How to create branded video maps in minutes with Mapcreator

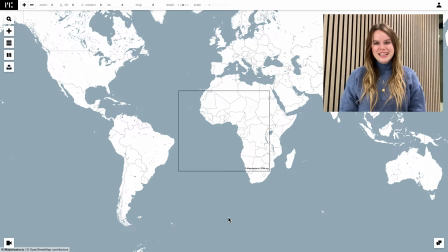2s
Hey there, I'm Julia from Mapcreator, and today I'm going to show you how to create a map video in the Mapcreator tool.
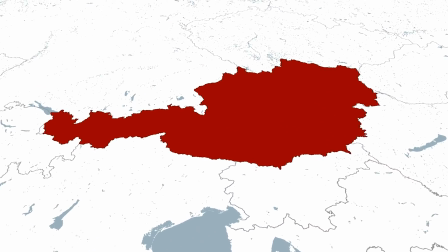9s
Here you can see the video that we're going to create today. So if you want to know how to do it, then just keep on watching.
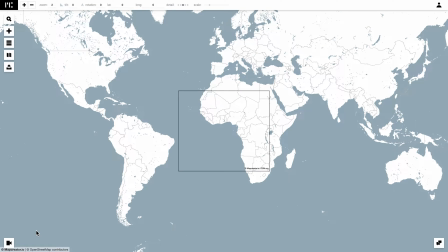19s
The first thing you want to do when you open the Mapcreator tool is look on the bottom left corner of your screen where you find the camera icon.
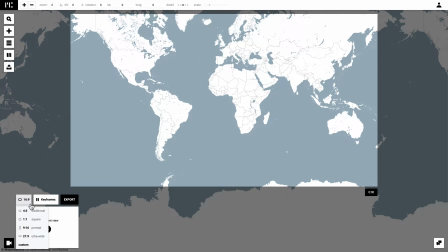27s
When you click on this, the option for video will appear. The first thing to do is to choose your frame size.
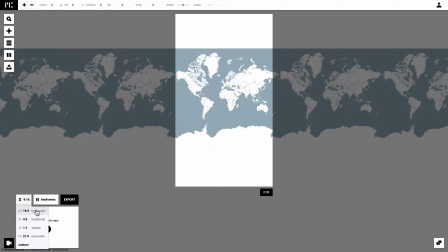33s
You can choose whether you want to customize this or click on one of the presets. When you click on it, it is automatically selected.
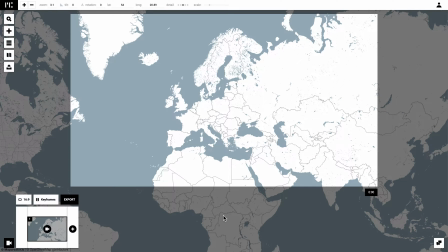39s
For this project, I want to click on landscape.
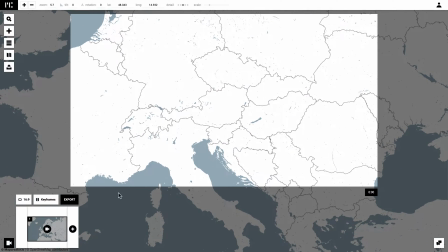41s
Once you've determined the size of your project, simply scroll into the area you want to display and click on add keyframe to add this as your second keyframe.
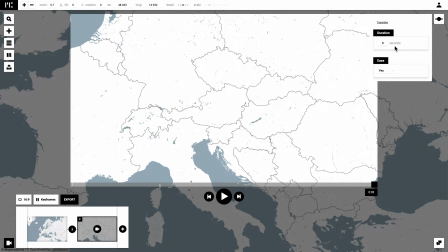50s
Afterwards, you can decide your transition time. The longer you make this, the more time it takes to get from frame 1 to frame 2.
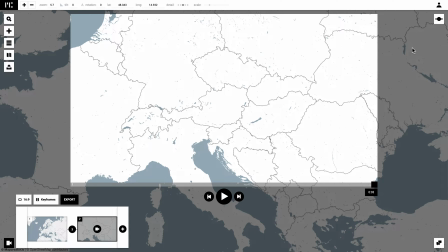57s
You can also decide when you want to ease into the frames or not. Now we are going to add our first element. We are going to add the country Austria, and we want to color this area in a dark red.
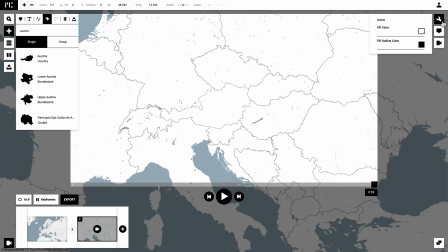70s
So that's what I'm going to do right now.
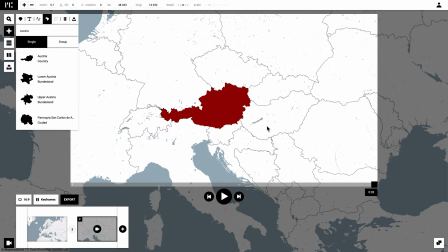74s
Now I'm going to tilt my map and kind of shift it around a little bit until I get a placement that I like for this project.
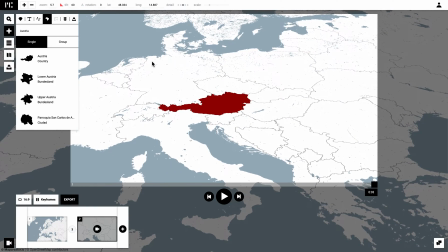80s
You can either do this manually by pressing with your right mouse and scrolling into the map, or you can do this via the top bar.
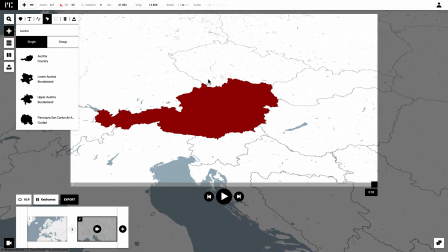88s
In the top bar, you can also select the detail level you want for this map and scale by scrolling the slider. This can also be done by zooming in or out, so it's whatever you prefer.
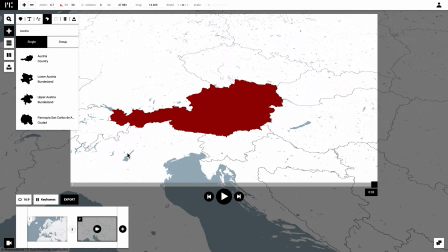98s
Once you have this in a position that you like, simply click on the camera in the rectangle to reposition your keyframe.
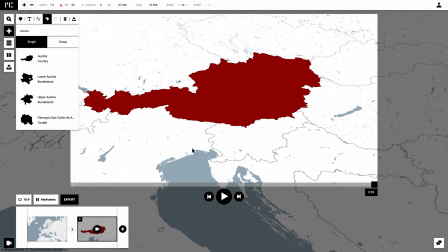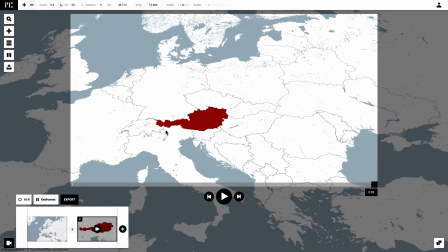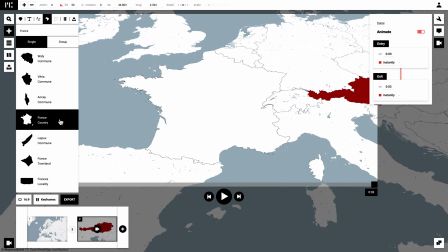118s
The next thing we are going to add is the area France. We are going to give this a blue color and once again shift and tilt the map a little bit until we're happy with the position.
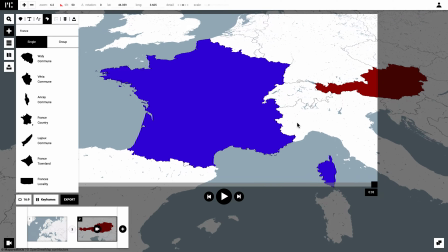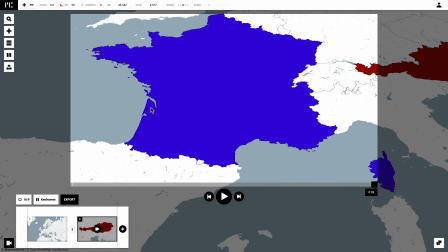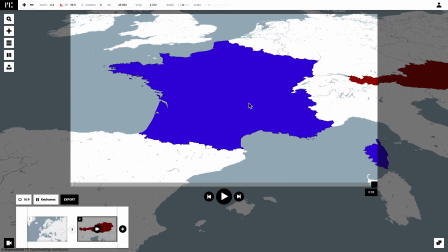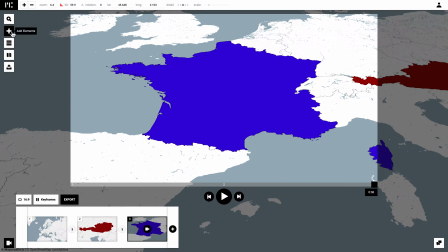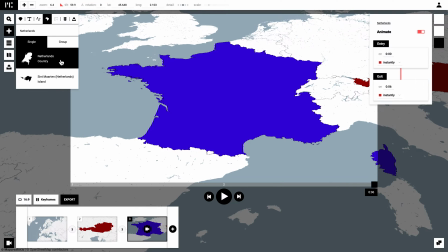147s
From here, we're going to add one last area, which is going to be the Netherlands.
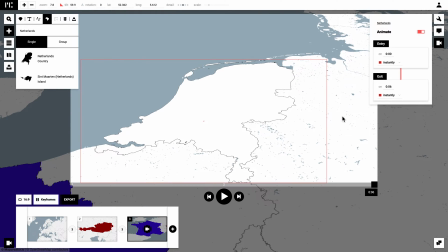151s
I'm going to zoom in a bit more because the Netherlands is significantly smaller than the other two countries we've added, and I'm going to give it a dark green color for styling.
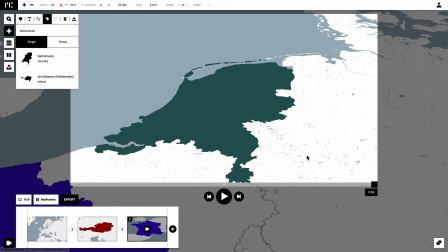161s
Once again, I'll shift and tilt a bit until I'm happy with its position and then save it as a keyframe.
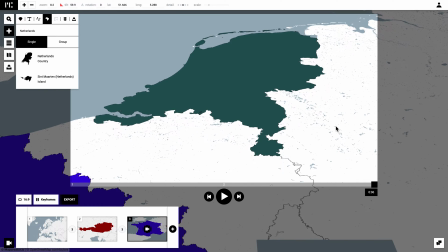165s
Now I want to add one extra keyframe, and for this I want to make sure that all three countries are visible in it.
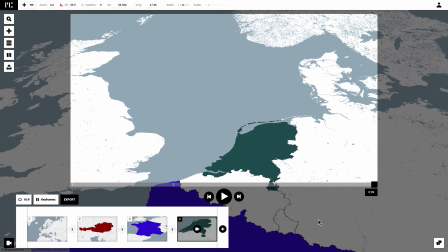170s
I'm going to tilt it a little bit so that there's a bit more interactivity when this is loading, and I'm going to place it in a position that I like.
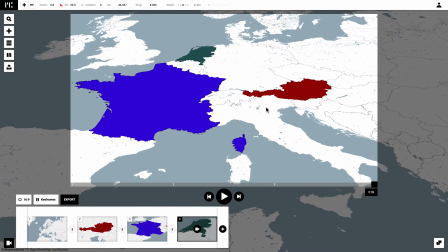177s
Once you add the keyframe, you can of course change it, zoom in a little bit, shift to left or right,
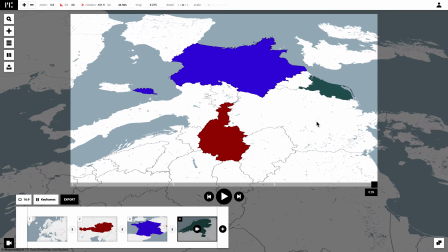182s
and click on the camera in the rectangle to save the current view as the keyframe.
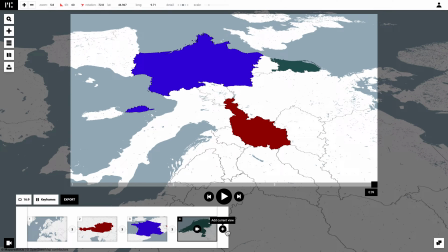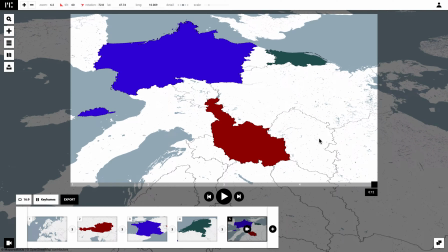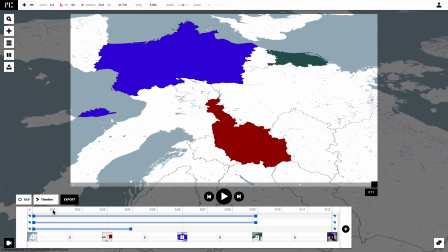198s
Now I'm going to go to the timeline, and this is really where the fun happens. You can see where an area starts with the animation and where it ends.
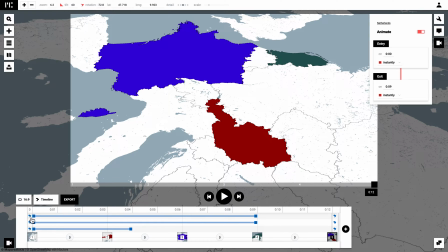206s
You can select animations by clicking on the left side of the timeline or clicking directly on the shape on the map. Here you can decide whether you want elements to fade in or out, or if you want them to appear instantly, and at what time you want that to happen. I make use of the timeline to see what time is between which keyframes and what
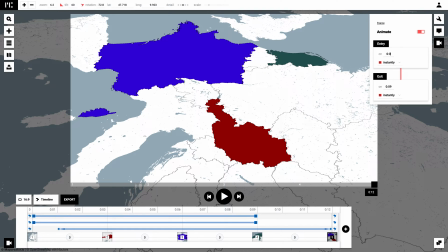224s
the end time is to determine what time I want my item to appear or disappear. To make it a bit more smooth, I chose in for fade in and fade out.